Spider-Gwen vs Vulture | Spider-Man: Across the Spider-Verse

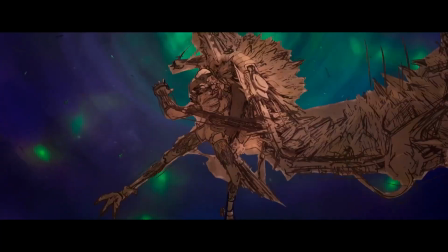8:14 I am the Vulture, the pinnacle of man's genius. You're not my Vulture.
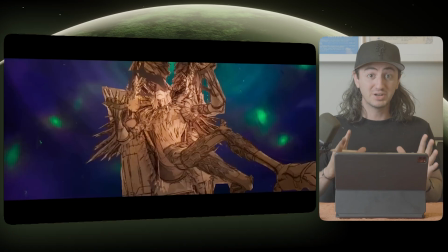8:19 I think this might be one of the most underrated character designs in all of Spider-Verse.
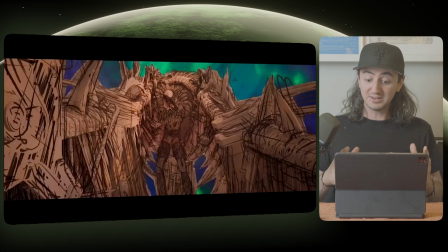8:23 So just like the source material of Da Vinci's sketches, there's a lot of detail here, and there's a lot worth looking at really closely.
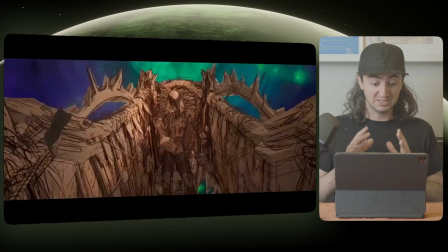8:30 So when this shot came on screen in the theaters, this really blew me away because I really have no idea what specifically is going on here.
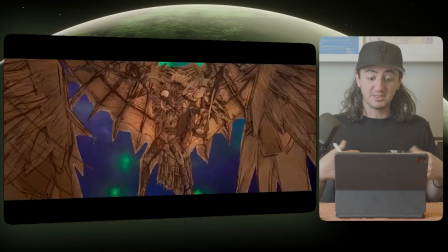8:37 So here's what I think is happening. I think they have a 3D base design that they're using for this character and then drawing over the character with line work.
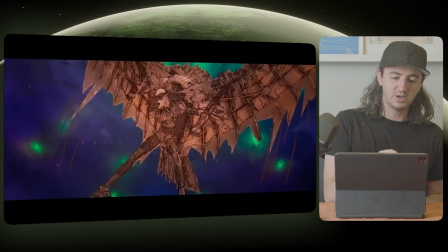8:45 So you have some really consistent shapes, like in the wings here, you have this arm kind of function.
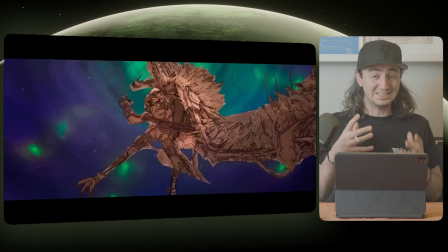8:51 This shape has a lot of consistent volume. So I think a lot of this is 3D, but a lot of this line work in the back here, now they're either doing some trickery with some shaders that I don't really have a full understanding of,
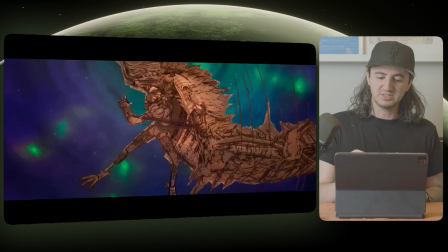9:03 but I think what they're doing is drawing in some of these feathers in the line work back here by hand. It feels like this character is supposed to be cut out of his world almost with like scissors.
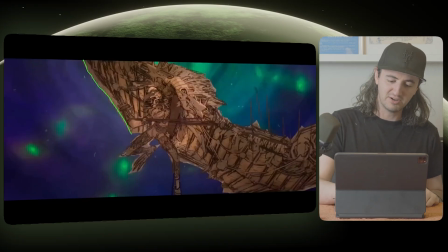9:14 So they have this really hard edge along the character here that bleeds in and keeps
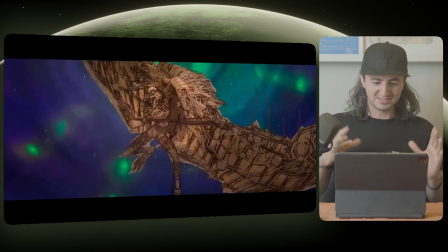9:19 his line work and overall colors and aesthetic inside a contained shape. So with a character design that's this chaotic, there's a few things that the designers have to keep in mind when they're trying to create a character like this, where you're trying to control some of this chaotic character design.
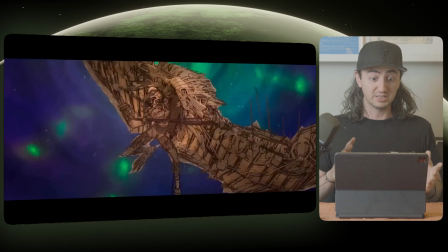9:34 So here's some important things that they are doing so that your eye doesn't get completely lost. It looks like they have a mask right here, actually, of the lighting. So the rest of this over here is pretty much in darkness the whole time, but you have this spotlight effect that's on the center of the character. So it actually helps your eye land on something, because if it was off and there was no lighting effect,
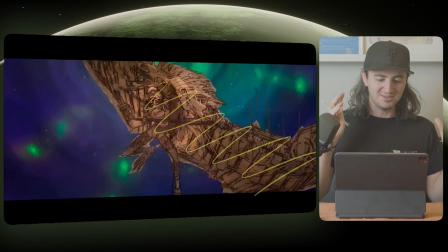9:53 this would just be one chaotic chaotic treatment of line works and colors and shapes, and your eye would get really lost. So they have to give you something in this chaos to center your eyes on, and that would be his head.
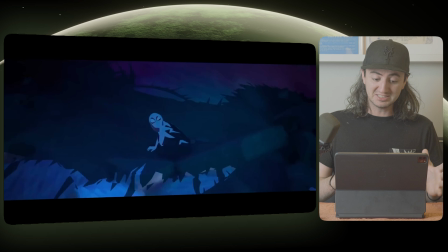10:03 So what's really cool about this is they're keeping the consistency of that hard edge on the shadows as well. So Vulture's shadow is really, really harsh. It has this really harsh line work. And, typically if a light source was really far away, it would probably have a softer edge. But right now they're really going for that graphic flair on this character. So they really want him to stick out from the rest of this. So they have this really hard shadow edge on here. Isn't this cool? Isn't this so cool?
What are you, made of parchment?
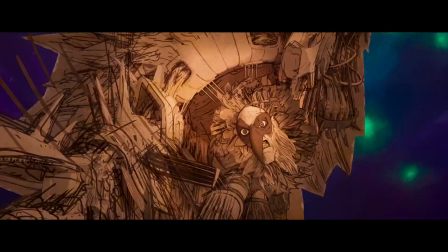10:27 What cursed world have you brought me to? You're glitching, huh?
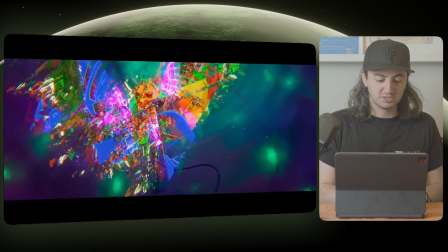10:32 In there. Where are you from, bud?
Now here's the shot where he starts glitching. So I'm just going to step through this glitch effect and see what's actually going on here. So it feels like they're going for an overall digital damaged effect for this glitch effect.
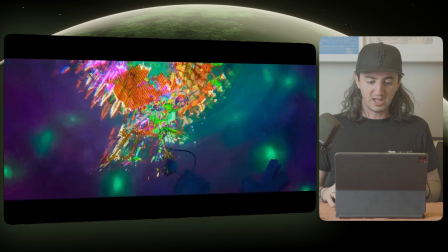10:45 And what I mean by that is some of the elements are holding for 2 or 3 frames, while there's these other little particles that kind of flip in and out.
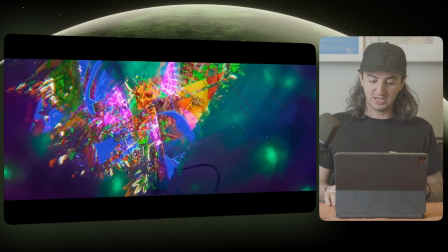10:52 So if you step back and forth between 2 frames, you can see these particles kind of coming in and out, but the overall shape of it is staying consistent.
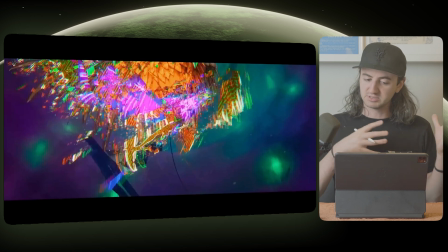11:00 And then they're toggling that on, it seems like, only for a handful of frames.
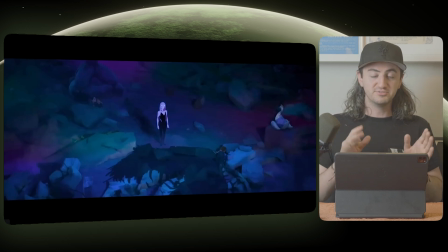11:03 So I think a really interesting detail about the way that they move Gwen is almost always her feet are together on the ground when she's standing, which is very much a ballerina type pose.
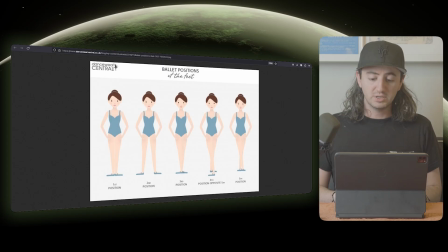11:12 I'm gonna look up what that ballerina pose is. First position, okay. Well, now we know. So almost every chance they get, they have her feet really close together.
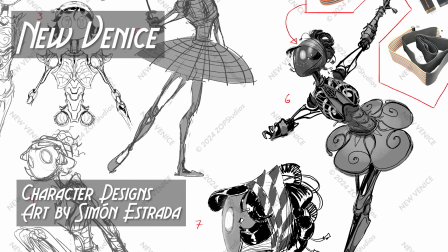11:20 I'm actually creating a character right now that moves like a ballerina. So this is a really interesting exercise for me to see. If you want more details on that character, as well as the other project that I'm working on called New Venice, you can check out the videos on my channel.
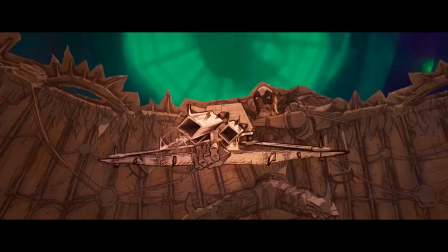11:31 I am an artist, an engineer. Oh, great. A Renaissance man.
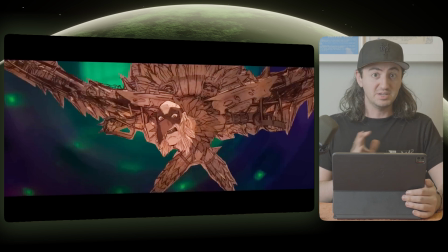11:35 So going back to earlier with what I said about the head being the brightest thing on the body, you can kind of really see that here. So the head here is completely a different shade of brightness than the rest of this background colors on the character.
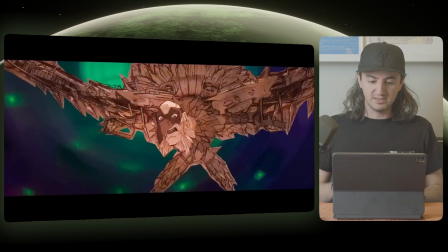11:50 So you have this really brighter spotlight on the character around his head, because that's where we should be looking. We should be looking around the character's eyes. So then they start to emphasize different things by turning off and on the brightness of different elements.
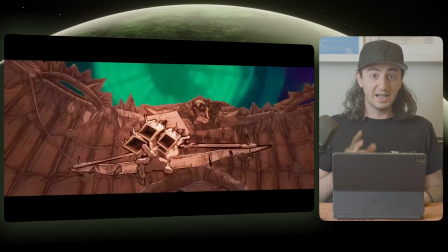12:01 So when the emphasis switches to the weapon in the foreground, you can see that now the brightest part of this whole thing is his weapon right here. So they want your eye to focus on this part of his body before it fires off some projectiles.
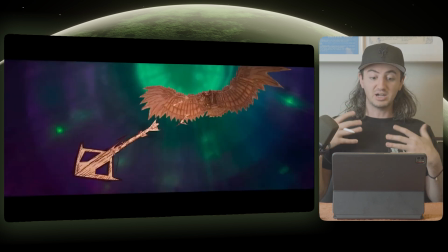12:14 And now that the Vulture is in the background and these projectiles are in
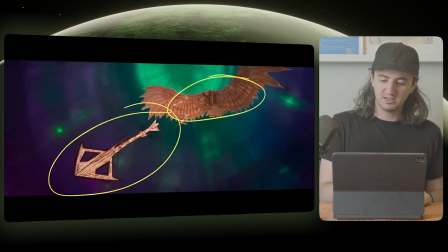12:18 the foreground, you can see that they are now the brightest thing compared to the background of Vulture, which is a little more muted.